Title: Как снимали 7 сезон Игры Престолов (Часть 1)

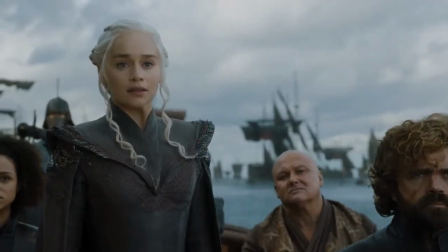(8:29)
Она играет все своим лицом, действиями и движениями.
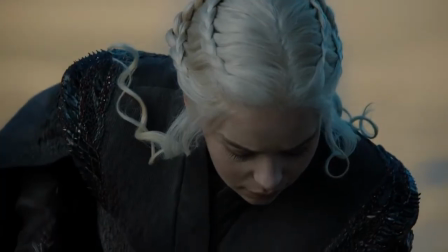(8:33)
Также груз ответственности лежит на художниках-оформителях, потому что другим главным действующим лицом является само место.
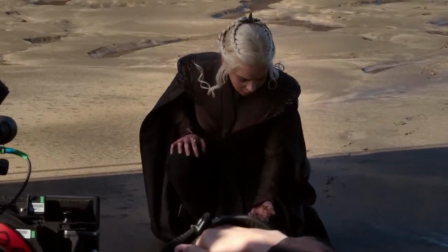(8:41)
Дейнерис должна ощущать свою связь с этим местом. внезапно все о чем она
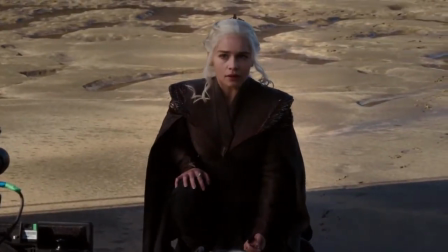(8:47)
слышала оказывается перед ней это было интересной задачей а место съемок расположенной в испании было потрясающе
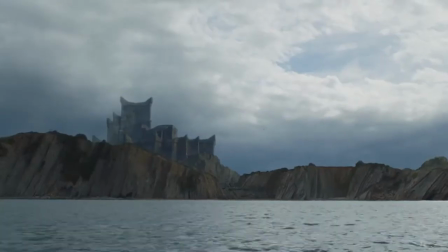(8:59)
красивым мы искали место имеющие определенный вес и значимость
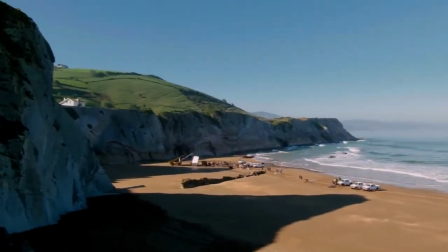(9:04)
когда мы прибыли на пляж зумайя мы поняли что местные
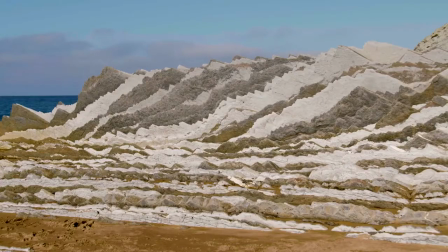(9:09)
геологические формации уникальны и потому несут особый
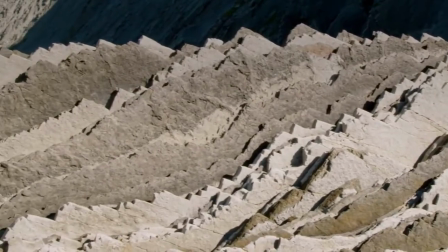(9:13)
вес мы не могли это проигнорировать зачастую нам приходится
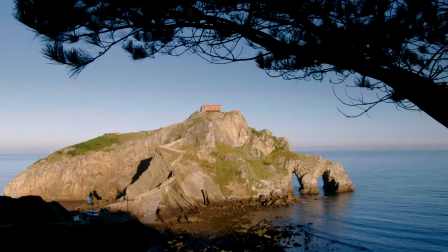(9:18)
делить сцену на несколько мест в конечном счете мы решили что можно снять основные материалы в двух местах испании и северной
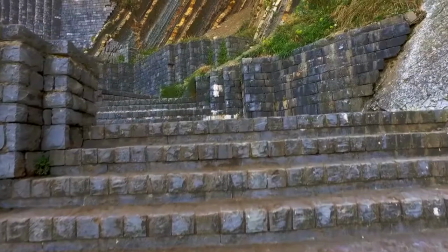(9:28)
ирландии прибытие снято в зумае затем мы поднимаемся по платформе,
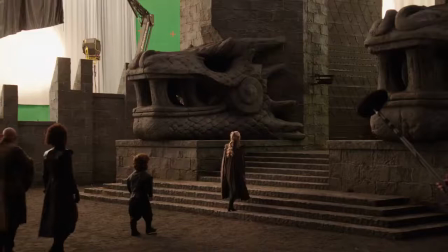(9:34)
забираемся на лестницу и оказываемся в Белфасте. А когда она заходит в двери, действие продолжается в Сан-Хуане.
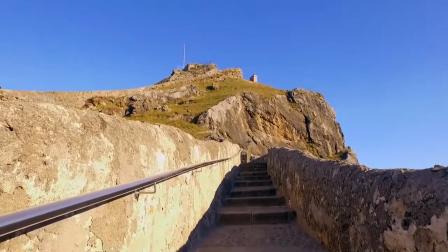(9:43)
Там она поднимается по ступенькам в замок. В совокупности все эти места образовали облик драконьего камня.
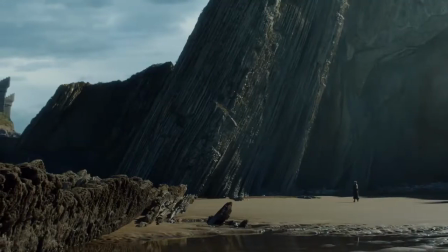(9:51)
И все это благодаря уникальным скалистым породам они являются особыми и уникальными для этой части света создание драконьего камня
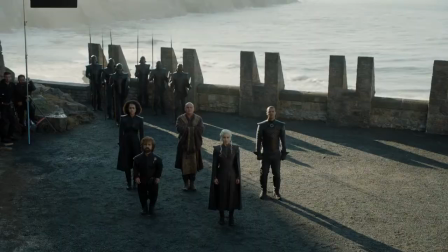(10:07)
врата драконьего камня они будут в кадре секунд 30
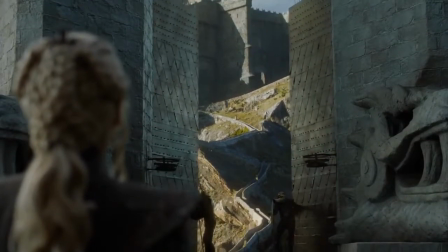(10:11)
но на подготовку декорации ушло много сил и ресурсов.
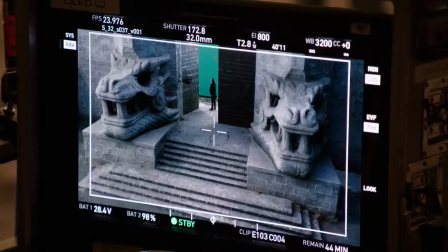(10:17)
Наши скульпторы вырезали две гигантские драконьи головы.
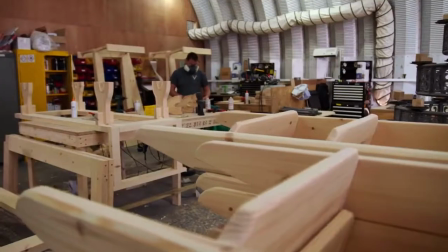(10:23)
А эти огромные прекрасные двери были придуманы и построены здесь. На месте съемок в Испании присутствовали внушительные породные формации в виде массивных борозд.
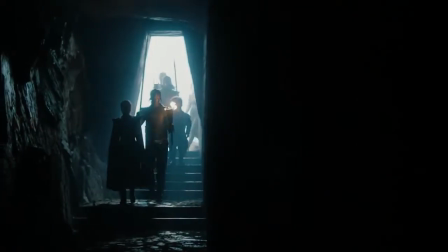(10:37)
Мы сумели повторить эту уникальную структуру в боковых коридоров. Мы использовали местные камни.
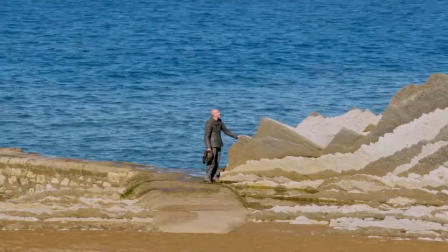(10:44)
Мы отправили в Испанию свою команду, и они сняли слепки с камней.
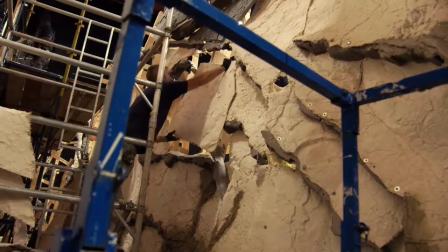(10:50)
С их помощью мы создали оттиски. И с помощью этих форм мы создали коридоры в пещере. Мы сумели спроектировать своеобразное природное Геологическое путешествие.
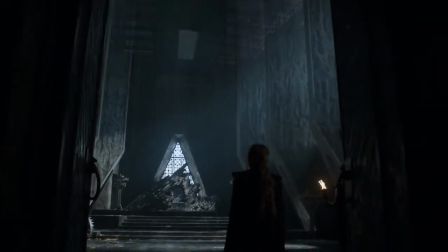(11:10)
Кульминацией стал тронный зал, где мы создали новую архитектуру.
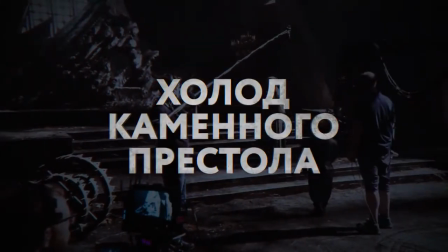(11:17)
Холод каменного престола.
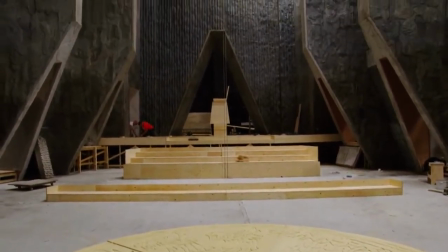(11:22)
Потрачено очень-очень много сил.
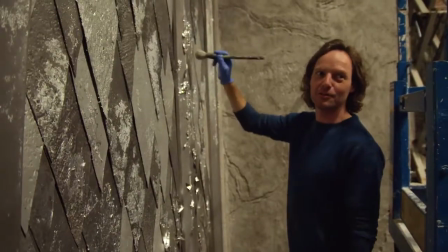(11:28) Могу работать не глядя.
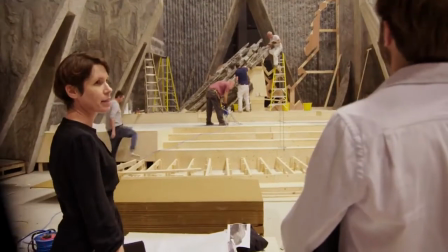(11:34) Чудесно выглядит. Весьма драматично. Да, очень. Потрясающие углы.
Драконий камень уже был показан в предыдущих сезонах, до моего прихода.
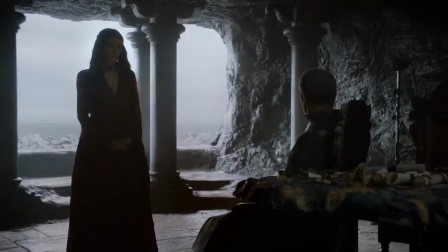(11:45)
У нас уже были залы с картами, мы уже показывали пещерообразное место.
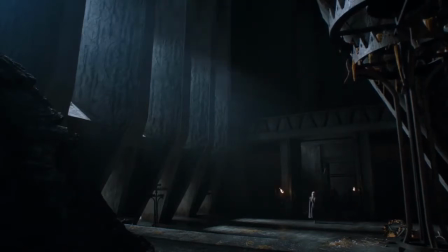(11:50)
Я хотела, чтобы в этот раз мы начали с пещеры и развивали эту тему.
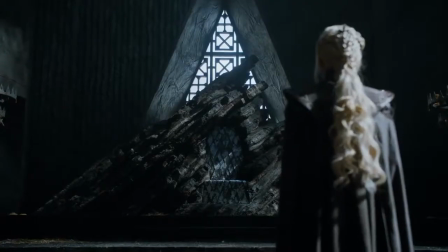(11:57)
Затем мы сумели отразить прекрасные геологические формации с помощью трона, трона Драконьего камня.
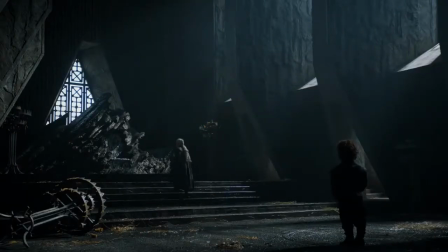(12:02)
Мне кажется, это внушительная картина. Мы сказали ей одно.
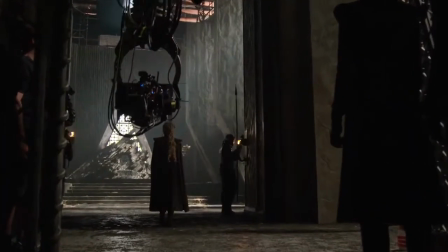(12:08)
Он должен быть внушительным и пугающим. И что трон должен быть вырезан из камня.
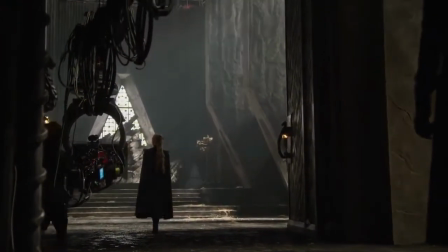(12:14)
Все, больше мы ничего не сказали.
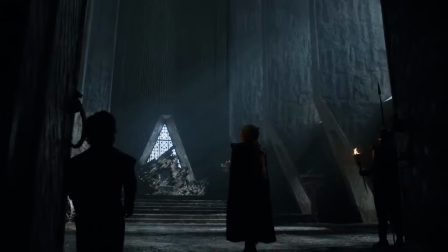(12:20)
Когда мы впервые увидели его освещенным, он выглядел очень эффектно. Когда мы создавали эту площадку, многие, и я в том числе, ощущали себя весьма неуютно.
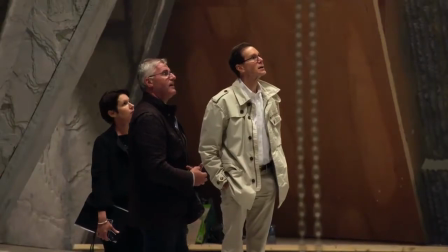(12:31)
Я не стал бы проводить в этой комнате много времени. Это новый подход к залу для аудиенций.
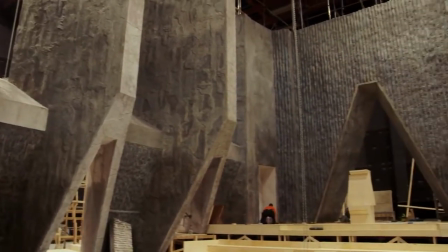(12:36)
Он не очень гостеприимен.